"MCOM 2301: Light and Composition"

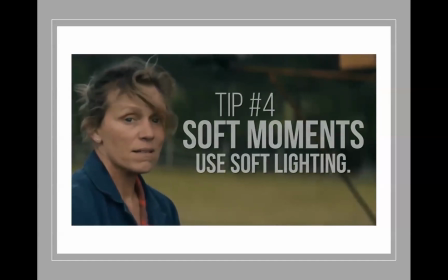Now, one of the easiest ways to tell story through lighting is by matching the quality of light used to the emotional impact of that scene. Now, since soft light is just how it sounds, a kind of light that makes for soft shadows and soft illumination,
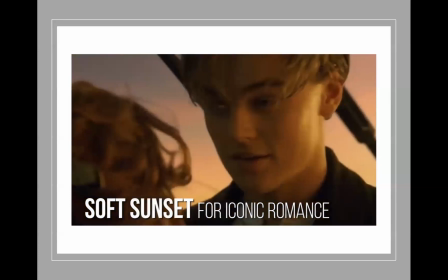it is best to use this kind of lighting for scenes where characters are joyful or feeling emotionally fulfilled. Now, likewise, since hard lighting emphasizes rough textures and creates hard shadows, this quality of lighting is best used to communicate difficult or dark times. And for those of you that don't know how to distinguish between hard and soft lighting, we'll put a link in the bio for our videos that explain those too.
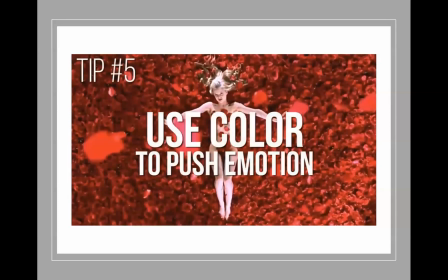Next tip, use color to push emotion. Now, this one can get a little bit abstract, but the concept is simple again. One way to tell story through lighting is by using colors that communicate how an audience should feel about that scene.
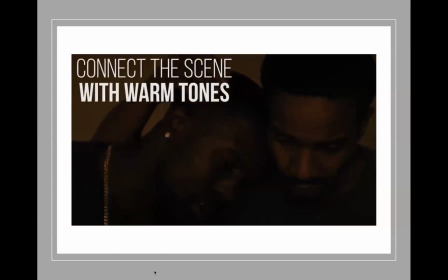For starters, and to hit the essentials, remember that warm tones like orange, amber, and straw tend to make us feel connected, intimate, and nostalgic.
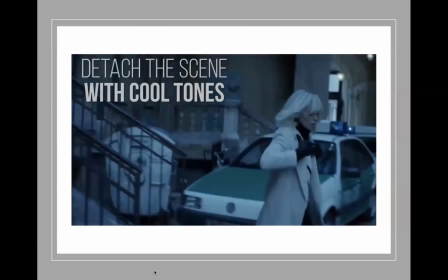While cool tones like blue, cyan, tend to make audiences feel cool and detached. Now, for going beyond those two color tones and going a little bit more stylized, just take a moment to think about how a color feels before implementing it.
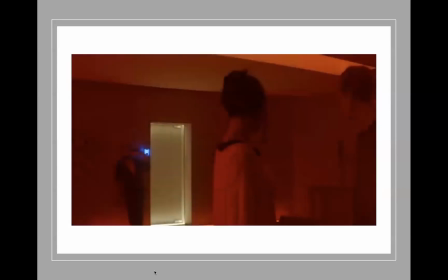For an easy example, I'm sure all of us can remember a time where a saturated red has been used to emphasize urgency, passion, or danger in a scene.
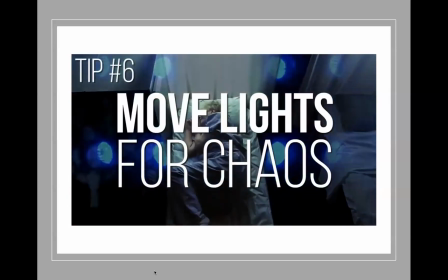Next tip, move lights for chaos. In addition to matching the quality of your light, you can also try matching the motion of your light to the action of your scene.
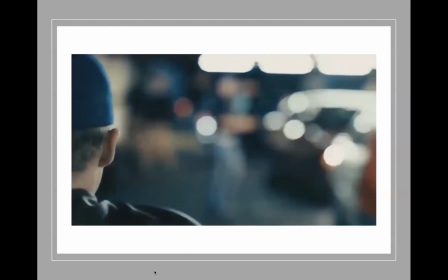Is your scene chaotic where your protagonist is running away from danger?
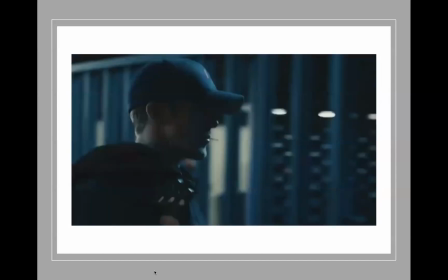Try to emphasize that chaos by adding a spiraling flash of police sirens, or maybe even the flashlights of an ominous search party.
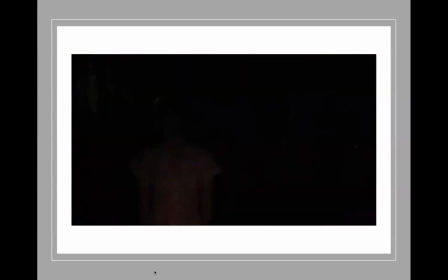On the other end, if your scene is becoming more romantic, perhaps a slow lighting fade can help show your audience how deeply your character cares about that love interest.
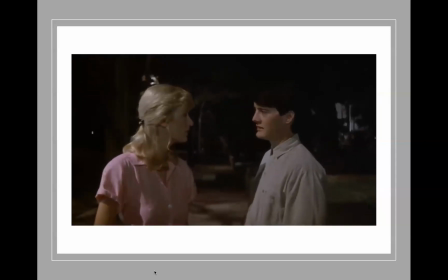How in their world, their love interest is the only person that they can see, both literally and figuratively. And for our last tip, light only as far as your character can see. An easy way to ground your audience with the protagonist is by showing them only what that character can see.
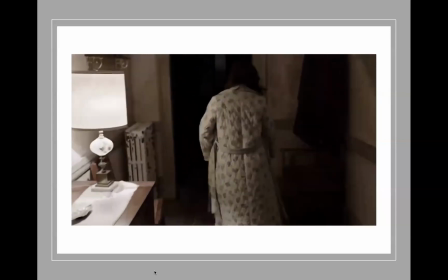In horror films, this technique is most iconic with the light of a scene extending only halfway down that ominous hallway or only halfway down the descent into a dark basement.
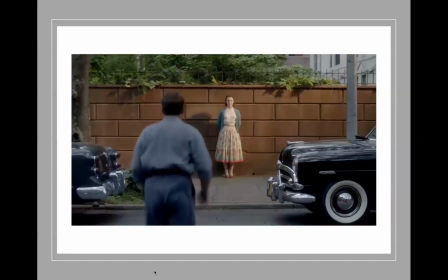But on the flip side, lighting depth in an environment can show how open and free a character feels.
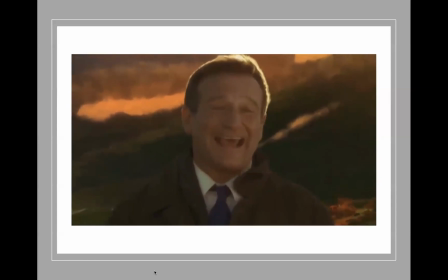To go even beyond this technique, you can use limited lighting more abstractly to communicate how a character feels about a situation. So there you have it. There's 7 tips on how to tell story through lighting, but let's open it up to you guys.
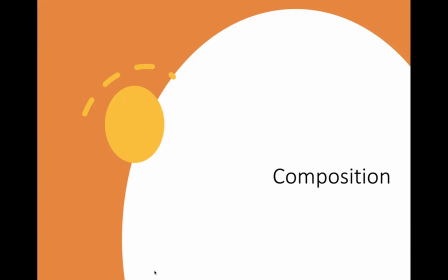Light plays a very, very, very important part in storytelling. What also plays an important part is composition. And what is composition?
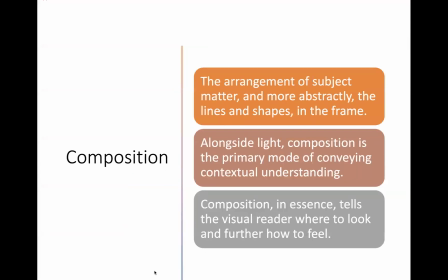Well, It's the arrangement of your subject, or more abstractly, the lines and shapes within a frame. So when you take a photo, you can always take a photo with the person or the subject in the middle. Nothing wrong with that, but it lacks meaning, right?
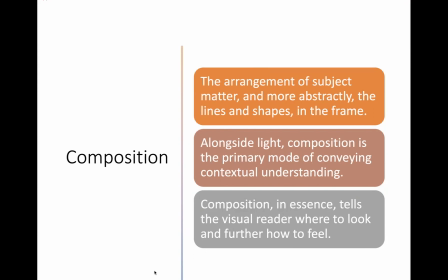If every picture we ever saw just showed something in the middle, we wouldn't really have a story to tell. It'd just be a picture of something. Um, Alongside composition, light, and composition play together, and they convey contextual understanding.
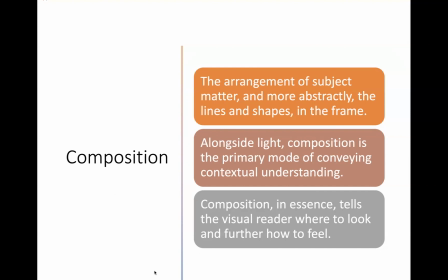So not only does light create emotion, but so does composition. And they work together to create effective meaning for your audience. In a way, composition tells your viewer where to look and how to feel.
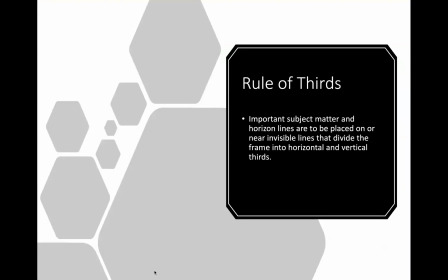So how do you do this? Well, one of the ways you can do this is with rule of thirds. And this is simply how you set up your shot. And it's really using what we call a grid to
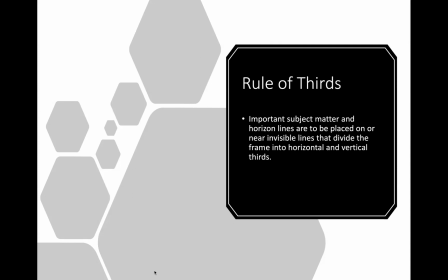specifically place people or your subject in a shot that is aesthetically pleasing. There are horizontal and vertical lines that meet together on the third of a frame or the way that your picture is set up.
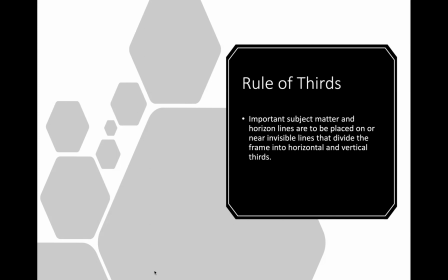And then you want to place the subject in those frames. So if you can't visualize that, this is what it kind of looks like.